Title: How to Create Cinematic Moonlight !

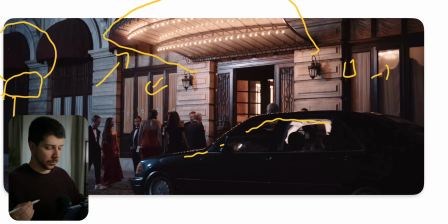482s
I think, in my opinion, that's for sure the most easiest way and most realistic way to create an even exposure at night.
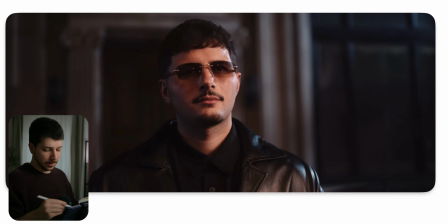490s
Here's basically a camera on the other side where he pulls out of the car, and the only light we had here is in the background was this aperture with the lantern and blue light that was blasting in the background, just giving texture. Also, then don't just drop one light here, one light there.
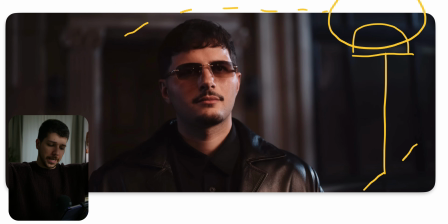508s
Still, you have to keep in mind, okay, the moon is coming from this direction, so the light only should come also from this direction. And then the next thing here was again on a boom arm, 600D with the lantern to give him the key light.
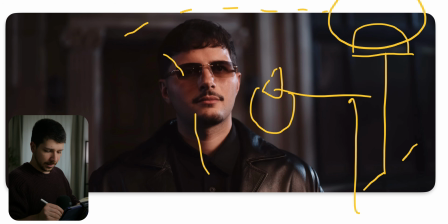523s
And in combination with this warm key light, and still from this really cool moonlight, that gets nice reflection in the leather jacket, we get a really cool, simple look with just two lights at night,
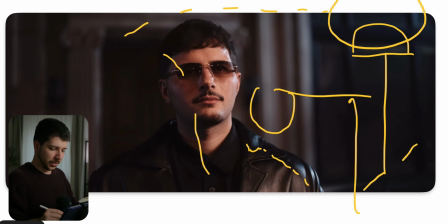536s
and I think it looks very natural because the warm light is actually the motivation from the big light that we saw before.
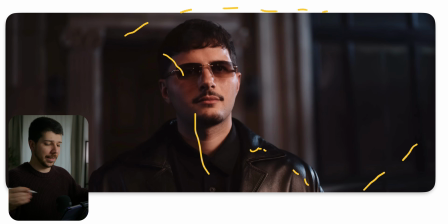543s
But when we would put him here with the big light, it looks really flat, really boring. Everything is also bright in the background, so we turned it off so that we had full control over the scenery, and it still works because the audience knew, okay, there was a light in front of him, so this warm light makes sense.
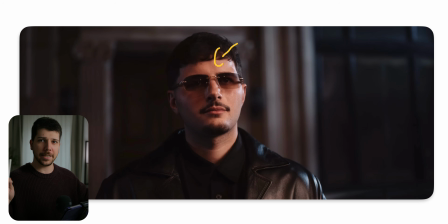560s
You always have to remember, when you established a light concept of the room, where it's coming from this side, everyone saw it, okay, you can change everything you want as long as you keep your own rules you set into this world.
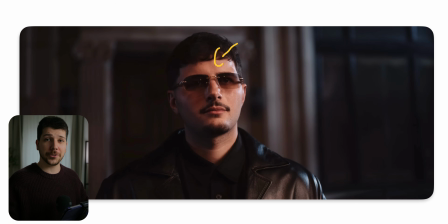574s
But also you can do whatever you want. When the next scene you want to change the light completely and it looks good and it supports the story, do it. Always remember, there are no rules in filmmaking. There are rules that make things more pretty than other things, but overall, just do what you like, what you feel.
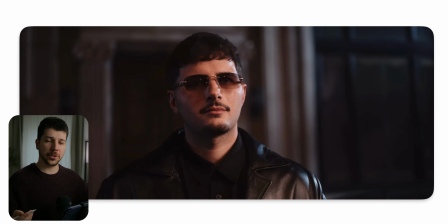590s
I always think filmmaking is a little bit of dictatorship. When there's one guy with a vision, follow him. He knows what he thought about it and just try to fulfill his dream. So if you enjoyed this video, I would really appreciate a subscription from you. My name is Marco Bagnoli and I'll see you next time.